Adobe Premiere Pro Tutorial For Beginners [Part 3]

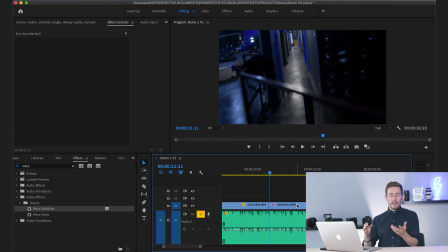[8:09]
The next thing I want to cover very quickly is speed remapping, or perhaps slow motion, or ramping the speed. So for this, you can right click, go to speed duration, and you can slow this down like we were saying before. Let's slow it down by 50%. You can also reverse the speed there if you want to as well.
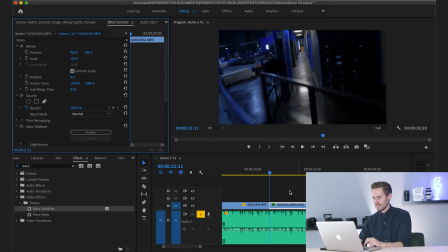[8:26]
And because for the purpose of this, I'm going to remove Warp Stabiliser just by toggling it off in the effects panel over on the left. Then you can slow your clip down. Now, if you actually want to have more control, perhaps you want to do a speed ramp, then if I zoom right into here, I've got an effects logo here.
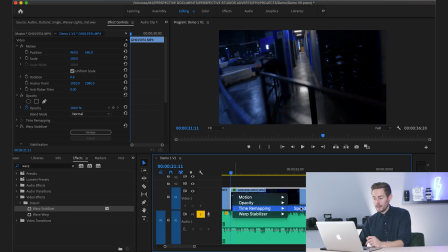[8:40]
If I right click and go to time remapping and click speed, it gives me this bar along here. This bar is what is going to be the speed. So that's 100% speed at the moment. If I move that up, it will go faster, down will be slower. But what I want to do is I want to press command and click on that. And that's created a keyframe for me.
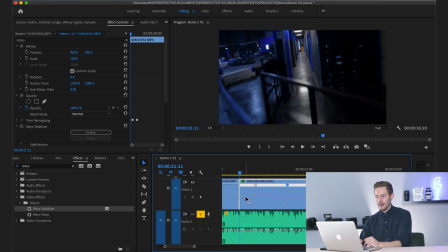[8:59]
Okay. So in doing that keyframe, I can now drag up this section to make it faster. I can make this section lower at points of the video where I want it to be most impactful. And by clicking these little toggle arrows here, I can drag it out. So it might not be a sudden slow, it might be a gradual slow down to a normal speed.
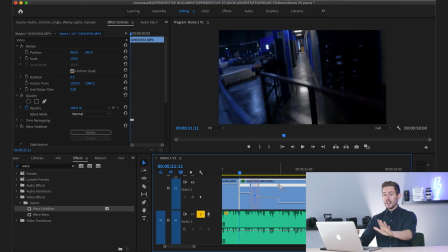[9:18]
And that's a really good quick tip that I've gone over there. Finally, to wrap this video up and wrap up the end of this series, because these are literally the things that we use all the time creating content and making your work better, is color grading.
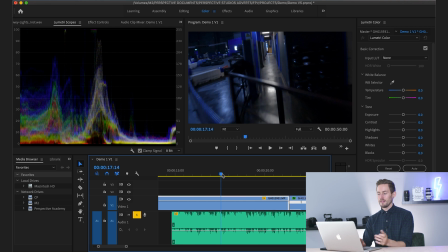[9:31]
Now, I've used GoPro footage here because it's mounted on top of our customized FPV drone, but we wouldn't normally do too much with this.
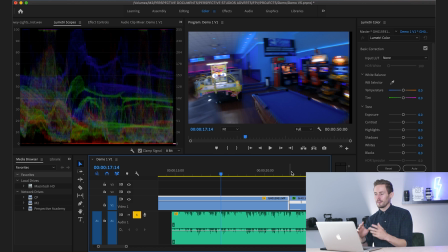[9:40]
Perhaps we would add in a few bits and pieces. There is a correct way to color grade, and that's a very lengthy video in itself. So if you want to see that, let us know, perhaps we can create that. But for you guys, you probably want to add a little bit of saturation perhaps, or you want to take some saturation out.
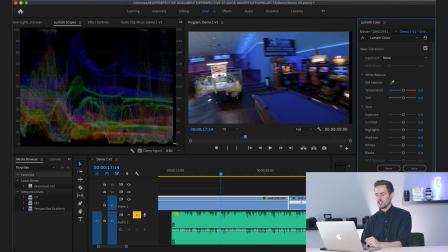[9:59]
The biggest mistake that beginners make when they edit footage is they make it super saturated. They make it so crazy colors and it's just not true to life. So please try and stop yourselves from going oversaturated. Sometimes with some of your cameras, if you're not manually changing the settings or shooting in log or raw or anything like that,
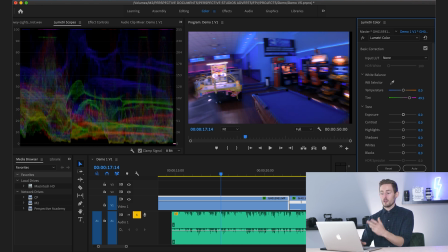[10:17]
then you probably want to decrease the saturation slightly.
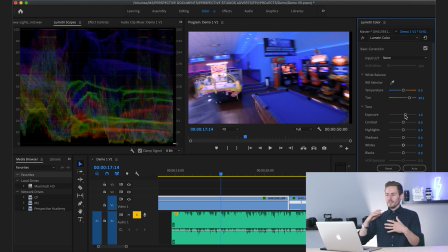[10:21]
You can increase your exposure, but again, remember that if you increase your exposure, you will start to lose some detail. Have a little play around with this, but one of my tips would be is to use this Lemaitre scope over the left-hand side. You can get that by clicking on settings and selecting waveform RGB.
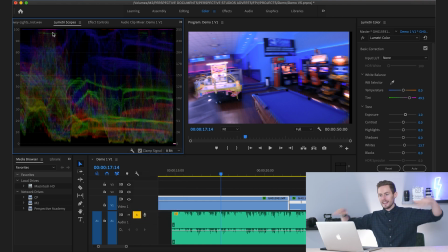[10:40]
Now 100 is complete white. Anything over 100, there's no detail in it whatsoever. And the same with zero, but that's complete black. So for instance, with this, we know that over the left-hand side, we've got some white that is losing all detail.
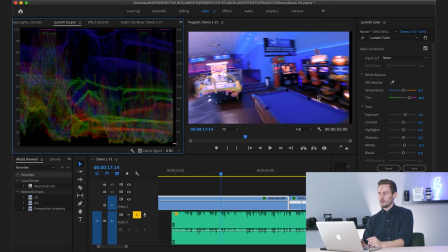[10:57]
That will be this arcade machine here. That's not actually that important to us with this shot. It's important that it's a little bit brighter over on the right-hand side, so we can afford to lose a little bit of detail there. It's always about making conscious choices, and the blacks, again, are being crushed at the very bottom. So we don't want something that looks like this, because that's horrible. We just want something that fits nicely in the middle.
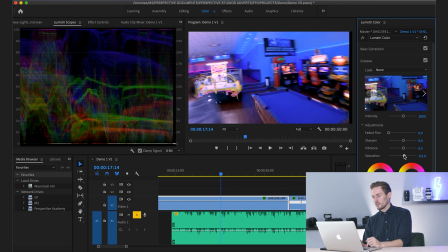[11:16]
If you go through to your creative, you've got a few more options. And again, don't put saturation on 200 and your vibrance on 200 or 100. It's gonna start making it look really crazy and horrible. Perhaps if you're shooting a rap video or something trippy, you might want that, but generally speaking, it's not gonna look good, and it's where most beginners go wrong.
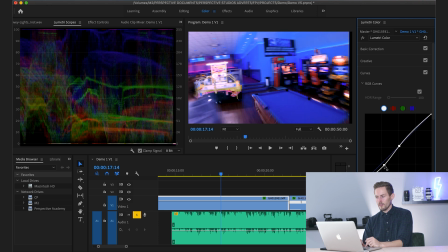[11:33]
You could add a very small S-curve in just to give it a little bit more of contrast by clicking in the middle here, clicking down here, and bringing it apart.
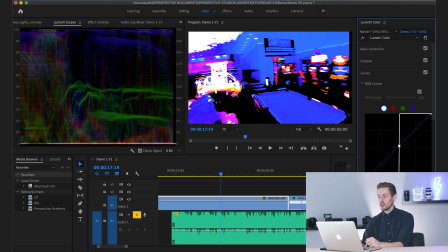[11:40]
And what I suggest you do is actually take this to extreme so you get a good understanding of what bad looks like versus what good looks like.
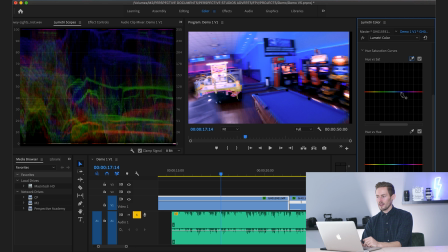[11:46]
And again, you've got options by bringing some more colors in here. So if I click on this timeline here, I can create some keyframes that we've gone over already. I can bring the blue all the way up, and that'll make that blue really punchy without affecting the other colors. So in a very, very quick, to the point, three-part series on how to use Adobe Premiere Pro, you should now to have a good understanding of what tools to use, how to do everything professionally and properly to start getting the best results on your videos. If you've enjoyed any of this content, please do subscribe to the channel.